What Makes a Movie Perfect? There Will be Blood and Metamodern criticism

This is my favorite shot in all of cinema.
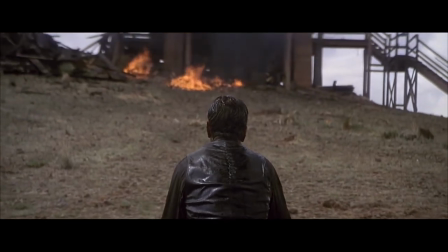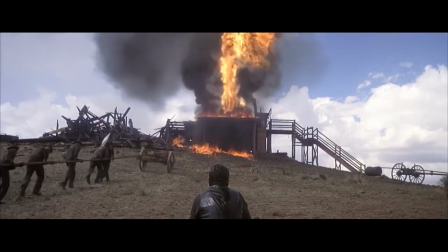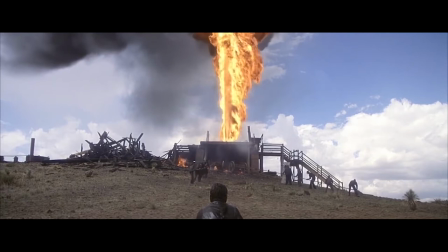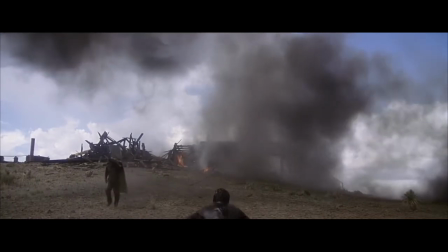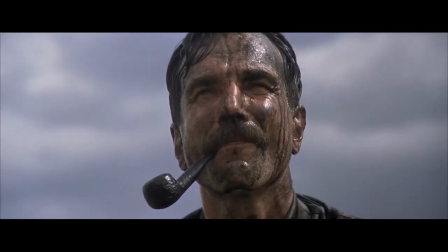(0:50)
Simple. Clean. Effective.
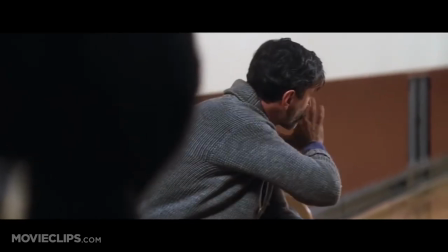(0:52)
While this shot has some obvious merits, explaining beyond those basic elements requires explaining what makes a perfect movie.
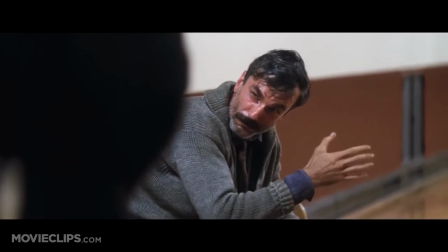(0:59)
Many people have presented theories on what makes a movie great,
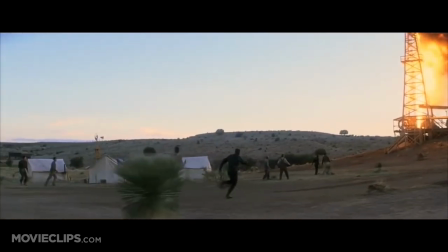(1:01)
with Roger Ebert proposing the specific vision of the director as the most important quality, or many critics judging on the way a film achieves its purpose.
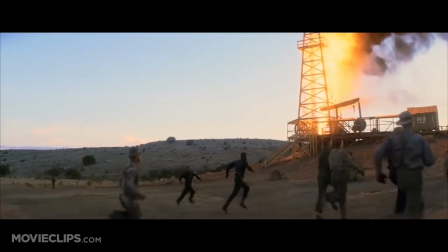(1:09)
There are countless theories, each with their own problems, but I feel cinematic perfection should be judged on three formal criteria.
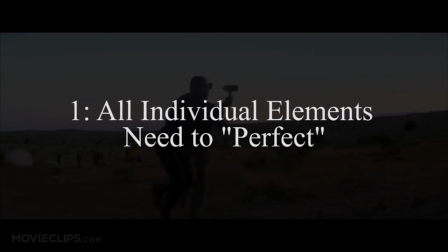(1:15)
First, all individual aspects of the movie need to be working at the top of their game, defined by the combination of the elements serving a narrative purpose and aesthetic beauty.
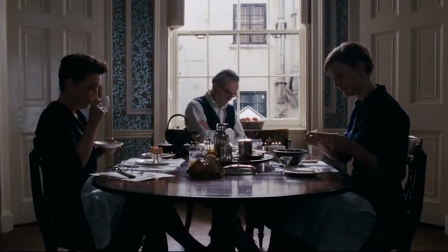(1:25)
While there are movies that have great cinematography , it is rare a movie
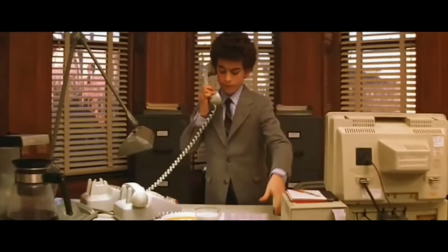(1:32)
has every individual aspect of that movie working at a true top tier. with the clearest example of this being Silence of the Lambs.
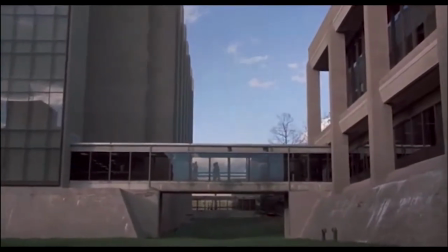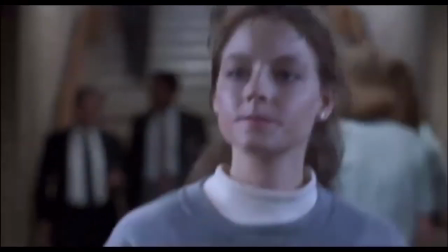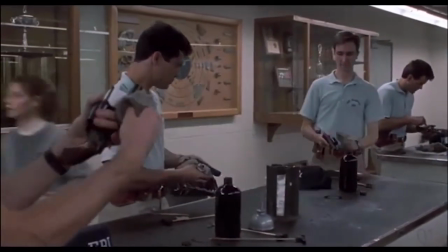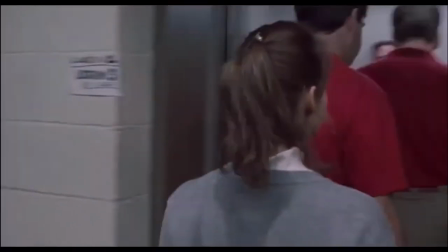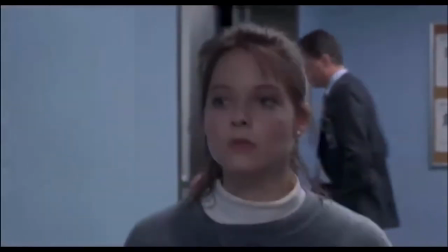(2:23)
This scene has near-textbooked acting, directing, cinematography, writing, editing, sound design, basically everything.
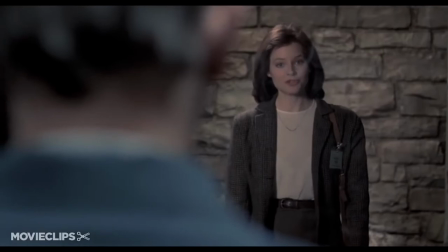(2:32)
There is no choice that is not original yet evocative, while simultaneously not overtaking the other choices.
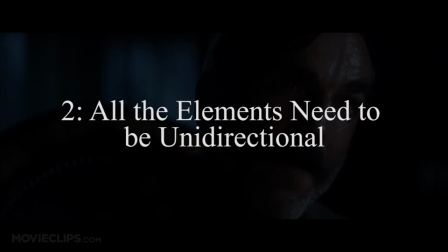(2:38)
Second, all the cinematic elements need to be going in the same direction.
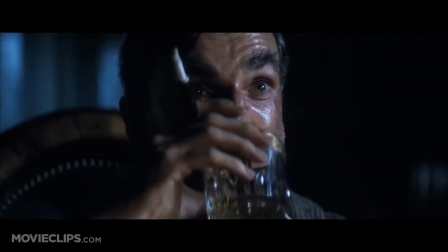(2:42)
When you learn how to make movies, the analytic purpose of each element is explained with great examples used in isolation,
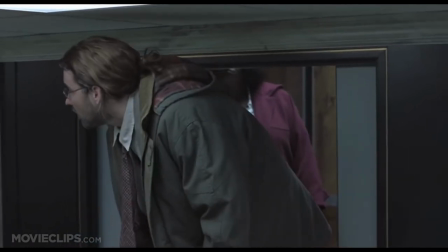(2:48)
but it is rare all of these elements combine towards a singular vision. This is best explained through example and we will return to There Will Be Blood.
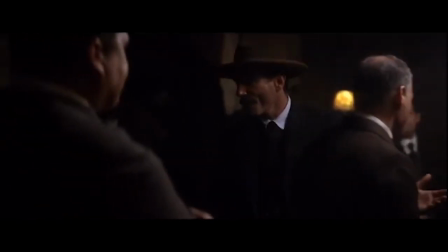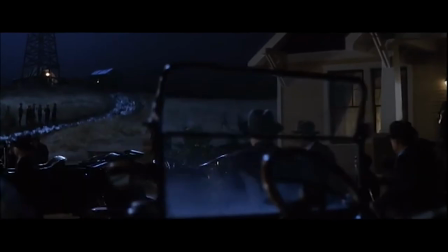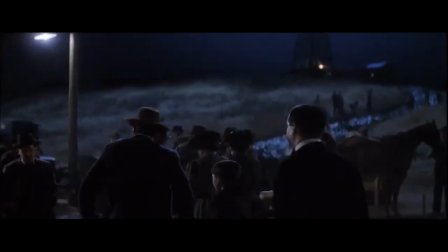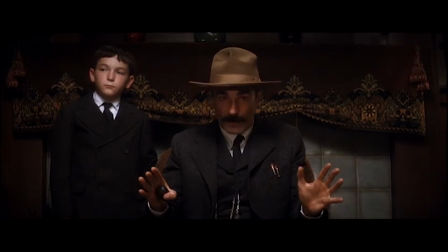(3:31)
In this scene, every individual aspect is combining toward the single idea that Daniel is in complete control.
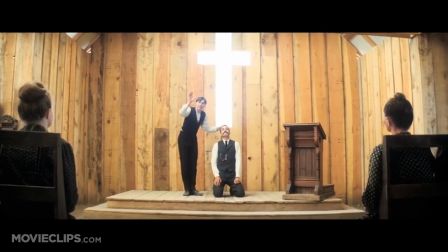(3:37)
The sound forms itself around his voice, the camera stops and starts recording to his movement, the actor portrays a complete sense of control, the film cuts around his movement.
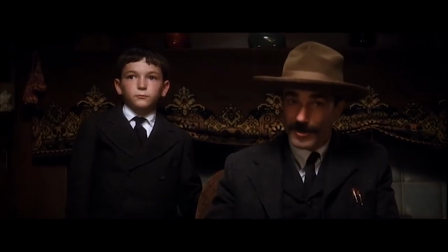(3:46)
Every film element is formed around the single idea of establishing Daniel as a man who understands what he is doing in an absolute sense.
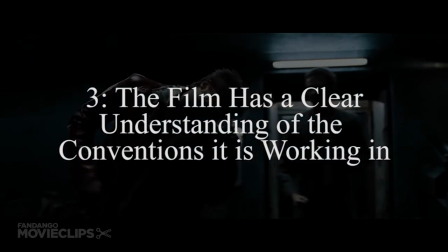(3:55)
Finally, the movie needs to have an understanding of the conventions and navigate around those conventions to its own advantage.
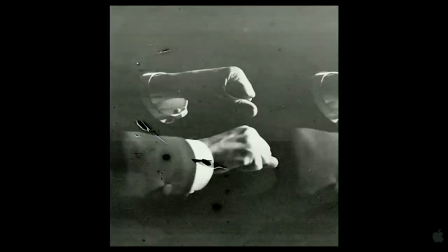(4:00)
People have watched a bunch of films, so ignoring other movies would be foolish.